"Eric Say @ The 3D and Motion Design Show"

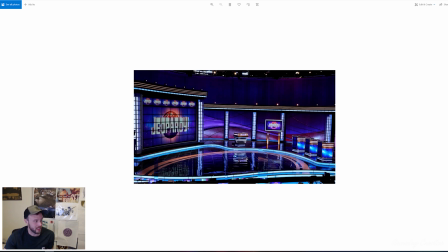[43:02]
So I think that's progression. And as people, really the budget is what leads people to this. When they look at the cost of fabricating a real set, building a virtual set is cheaper. And I think the virtual set can be more powerful. So much like how I was talking with like the VR experience of how there's sort of this
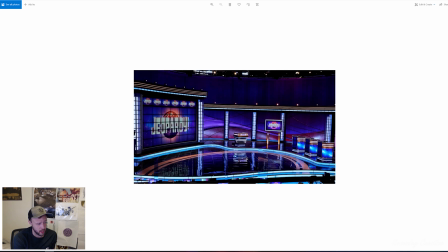[43:20]
responsibility to maybe not just throw people in the Sistine Chapel and have them look around. I'm sure the Sistine Chapel is beautiful. I've never actually been there outside of a headset. I'm not trying to crap on it. But I think much like how we can do a better job of how we present VR content,
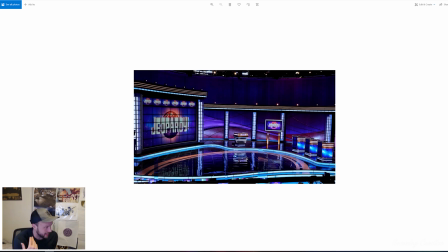[43:40]
I think we can also do a much better job of like virtual sets and AR content and augmented reality and set extension. What I mean by that is like right now the current sort of philosophy behind virtual set design is make it look like a real set, like make the wood material look like actual wood and the floor looks like actual glass or whatever.
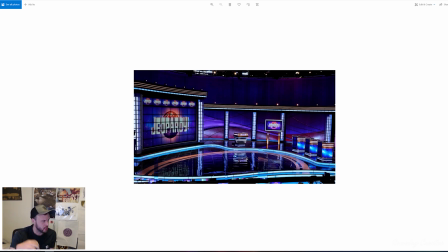[43:58]
And we've hit that bar, and that was probably a good place to start, but there's still sort of this historical precedent of like, don't do anything that you couldn't do in real life, which bothers me. So let me show you some examples of how we can start maybe pushing set design in a new and exciting way.
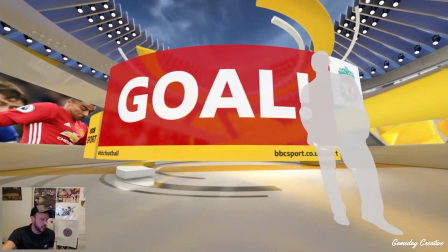[44:15]
So this is a rendering we did for a potential set. It never saw the light of day, but I thought we made some cool choices here that I want to talk about.
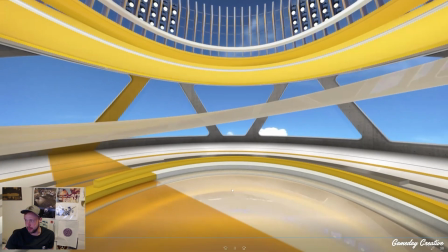[44:24]
So one of the main things is that the set itself animates and reacts to what's happening in the set.
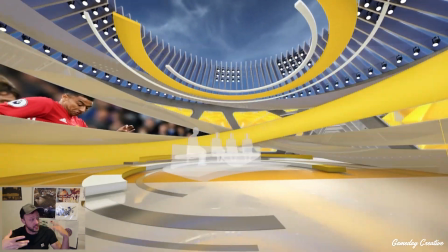[44:31]
So it's topical. So as something happens like a goal, the set itself moves and changes to emphasize that moment.
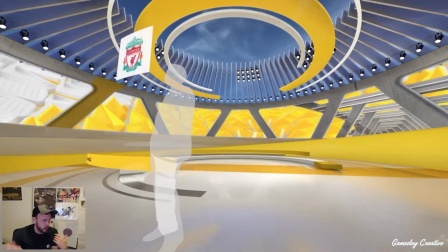[44:37]
We already see some of this in like current physical sets. You know, there's like a monitor behind the talent that updates with the player's headshot or whatever,
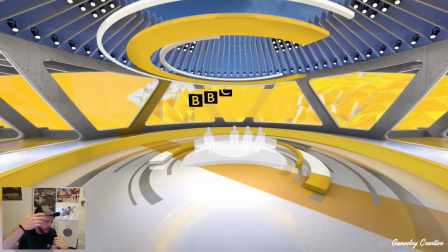[44:46]
or like at news, you know, there's the over-the-shoulder graphic that changes as the stories go by.
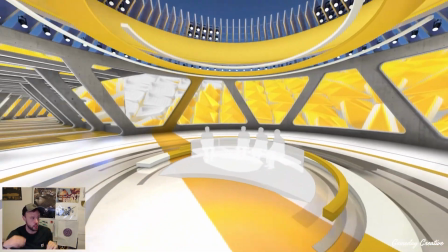[44:51]
But we can take that a step further. The whole set can react and change to draw attention to what's happening or to make it feel more reactionary or dynamic.
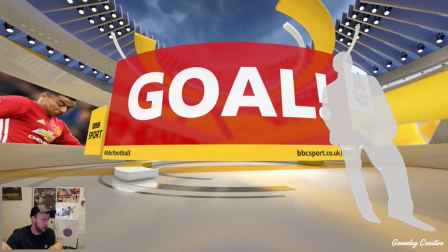[44:59]
And I'm not saying it has to be these huge global sweeping moves. Like, these camera moves are strung together one after another, and this would be a lot, but it could be done with some elegance and sophistication,
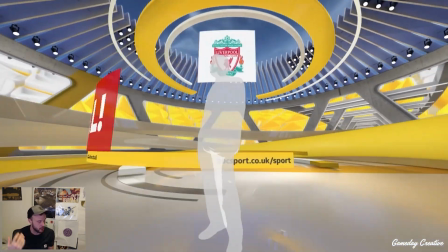[45:07]
where there's like subtle tweaks or subtle things change or things rearrange to celebrate different moments or call attention to the different stories that I think can make for
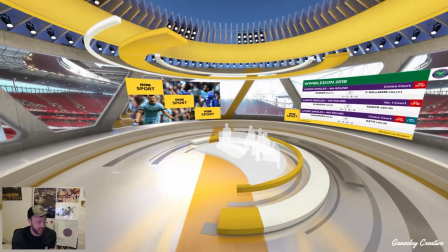[45:16]
a much more dynamic broadcast.
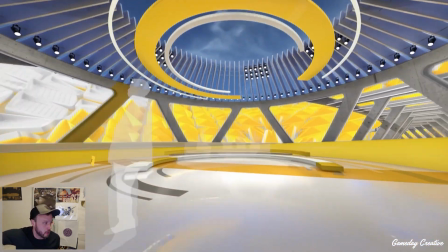[45:18]
And this is something you can't do in a physical set. You couldn't have like these 30-ton rings of concrete going up and down on a whim. But with a virtual set, this is possible.
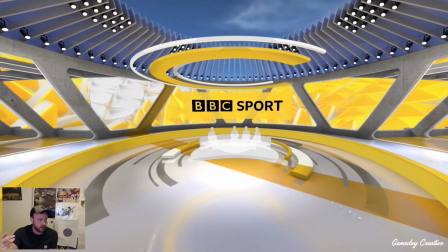[45:25]
And I think we should start exploring what's possible with a virtual set instead of trying to make it fall into line with what was done before in physical sets.
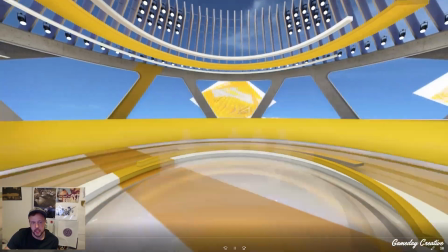[45:35]
Another example of the possibilities of virtual sets is scale. And of course, everyone knows this, but they can be huge.
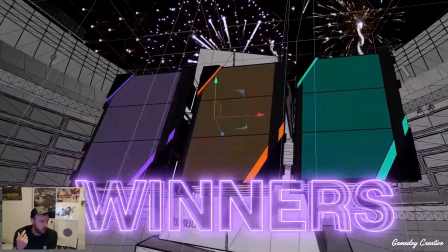[45:41]
And you can have these really huge dynamic camera moves.
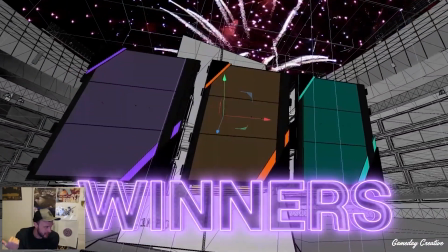[45:43]
Now, this would be done with a virtual camera, so the talent couldn't actually be in there for this, but you could still show off the set and the environment in a really cool way.
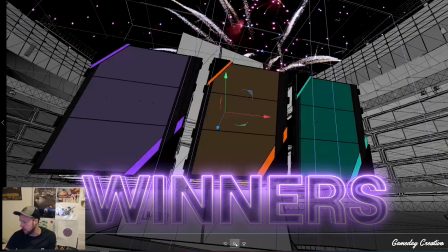[45:51]
This was an animation experiment for a Twitch set, and it's a whole stadium, right?
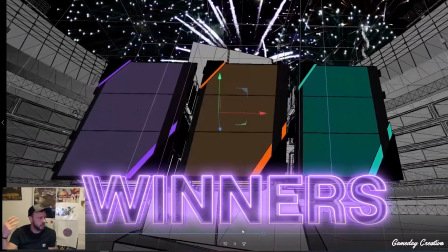[45:56]
So you fly through it, and then the shows the winners. But I love the idea that you can do these massive camera moves and have these massive spaces.
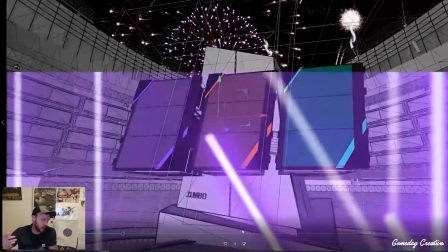[46:03]
You're not constricted by like the size of the studio that you're filming on, or even in this case, the size of the tiny green screen room that the talent's in.
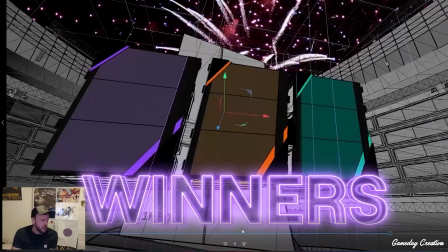[46:10]
You can have these huge sets. Furthermore, the talent doesn't have to just be in the center of the set.
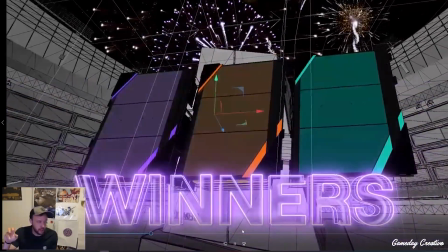[46:15]
The talent can move to different parts of the set by just moving the set.
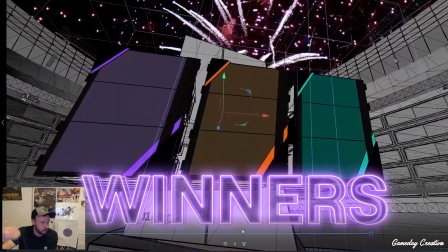[46:19]
Like, the talent stays still, but you can move, you render one end zone and render the other end zone.
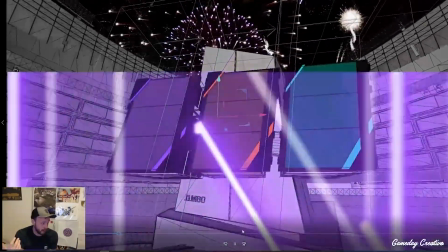[46:24]
So you can start to explore different areas and really start to have like a ton of different looks,
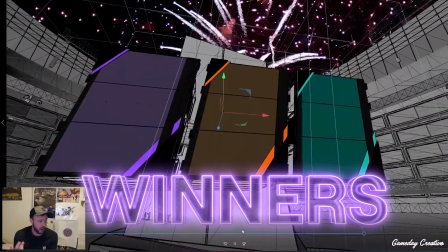[46:29]
a ton of different motions, huge camera moves, motion and reactionary sets.
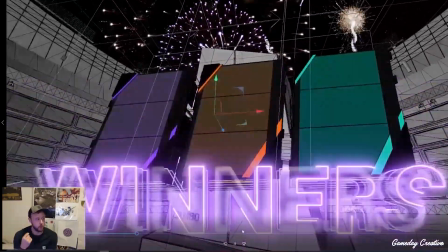[46:34]
I think the potential for what set design is, we're just scratching the surface.
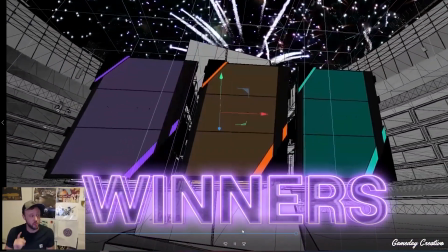[46:39]
And I think one thing that's really cool about this,
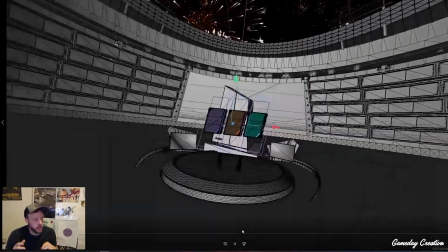[46:42]
aside from just the like physical layout of the set, the design and stylization of the set is not prohibited by cost.
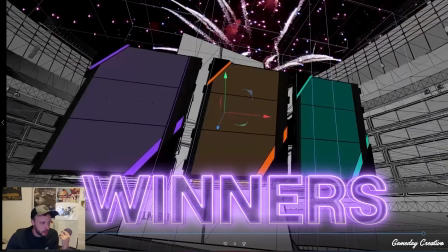[46:49]
Like, we don't have to mine the marble to build a marble pillar. We just texture it in marble. And it's something that like us in the graphic space have been doing for years.
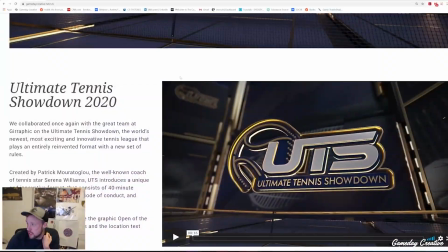[46:57]
Actually, let me pull this up. It's a website. It's not a shameless plug, but man, look at how good these graphics look.